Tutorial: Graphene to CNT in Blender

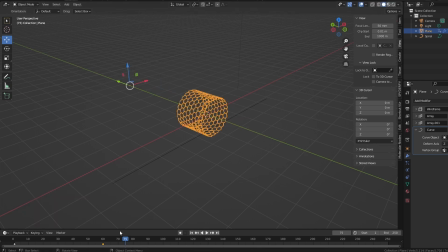And I do eventually want that to unroll in the same direction, but I want this carbon nanotube shape to be at a standstill for a bit, so it emphasizes that this sheet does turn into a tube,
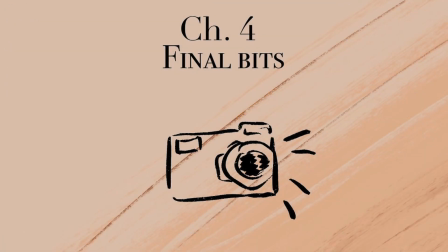or this sheet can be represented as a tube with the same material.
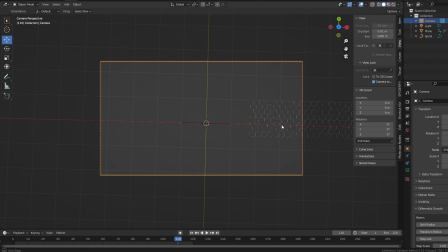So for this final bit, after setting up my basic animation, I'm going to go over to my camera and reposition it so that it starts off at first by just looking over at the top of the animation, but because this looks kind of boring and it doesn't necessarily
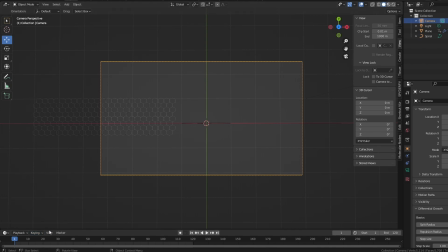emphasize that this sheet can be turned into a 3D shape, into a cylinder, I'm going to add in an additional location for her camera. So add in a visual location and rotation keyframe at the very beginning.
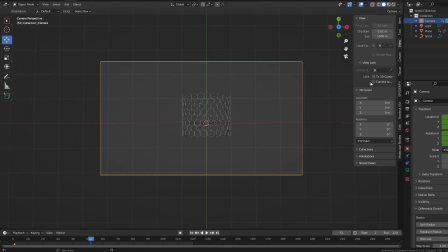And then when our graphene turns into a carbon nanotube, I'm going to slowly move that camera angle down so that it can more fully depict our setup in 3D space. Like, it fully emphasizes that it is not a flat object anymore.
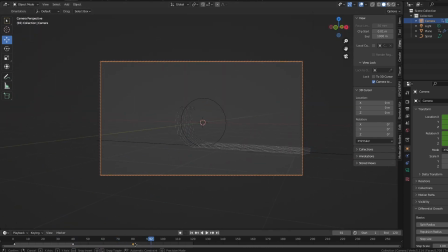And this is all fast forwarded because it just took a lot of scrubbing and me messing around with the keyframe locations until I found a look and pace that felt natural for the animation that I was trying to go for.
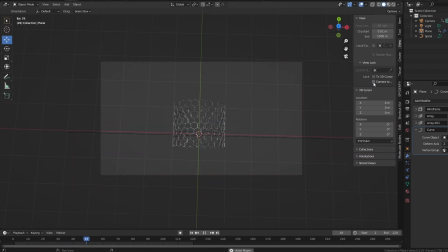It was just a lot of messing around. And at this point, I extended out the carbon nanotube so that you could
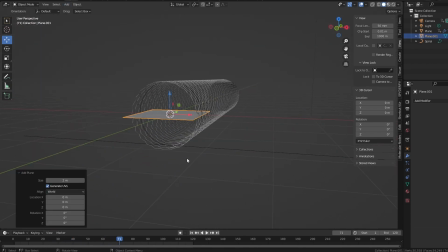very fully see that it was like an elongated tube existing in 3D space.
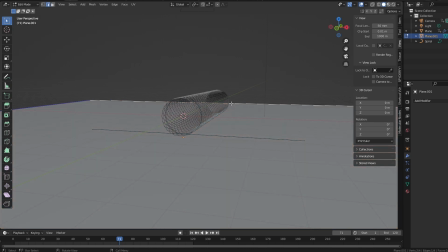I keep saying that, but I just want to hammer home how much I want that message to come across that in my visual depiction here.
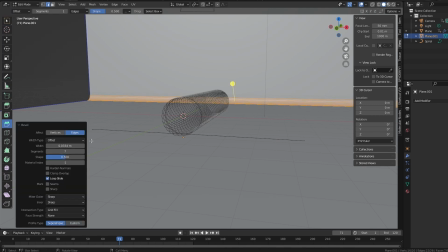So I'm finishing up the scene here by adding in a plane, extruding the back edge, and beveling that edge so that it looks more smooth.
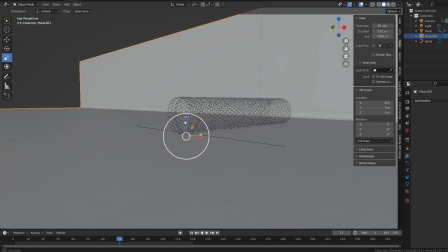And I'm going to stretch it out in the x-axis so it gives it a more infinite studio
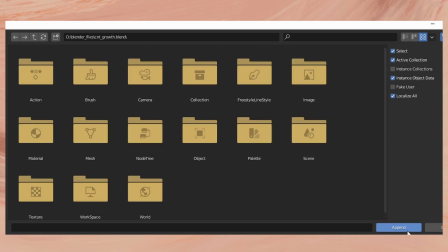kind of aesthetic. And here I'm going to append materials that I've used for previous projects related to this reanimating thing. So just going into my carbon nanotube growth blend file,
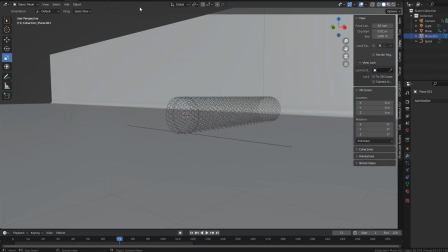I'm going to append the materials that I used for the carbon nanotubes beforehand.
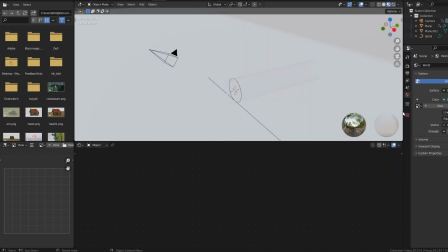In the shading tab, I'm going to just after which I select the HDRI,
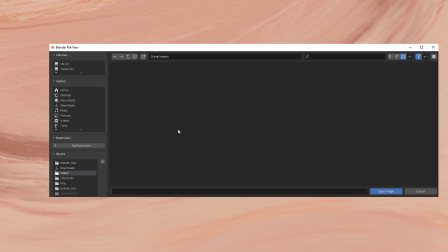and I don't recall which exact HDRI I used in previous projects,
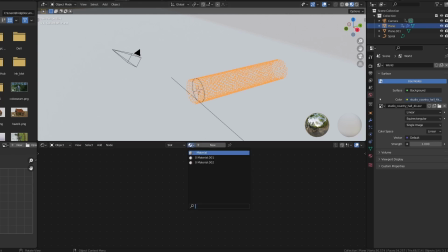but I do know that the overall look that I was using was indoor and warm toned. So as long as I followed that general rule for how I set up the scene, it's good enough for me for these purposes.
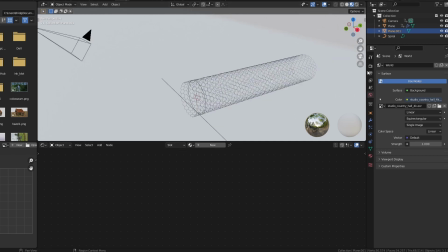And here I applied the material from previous carbon nanotubes over to this setup here.
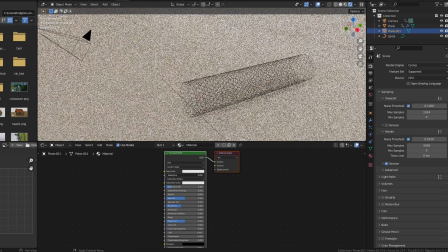And after changing over to Cycles, the engine that I want to ultimately create the animation in, I'm gonna just fine-tune the scene after setting a basic
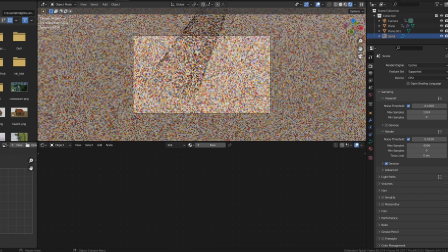orange-pink tone to the plane, to the background, so that it mimics the basic setup of every other project that I've used.
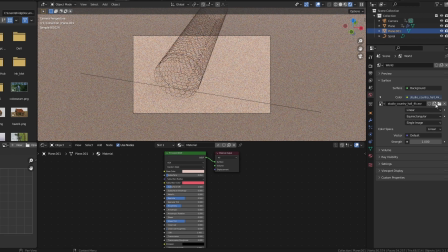And again, you don't have to use this exact color palette or HDRI or material or anything like that.
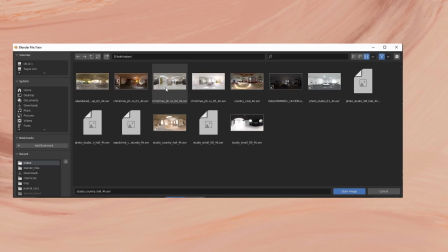Just like Bob Ross, do whatever makes you happy.
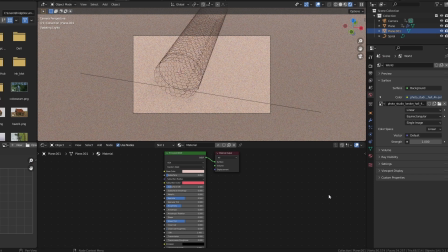But most importantly, ensure that it gets the general idea of whatever story in science you're trying to get across.
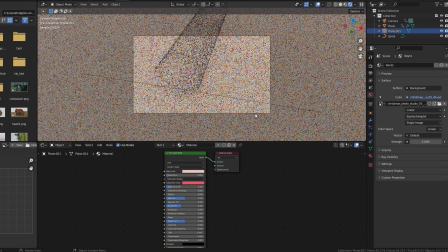You want your visuals to strengthen the narrative that you're trying to set out, the ideas that you're trying to communicate.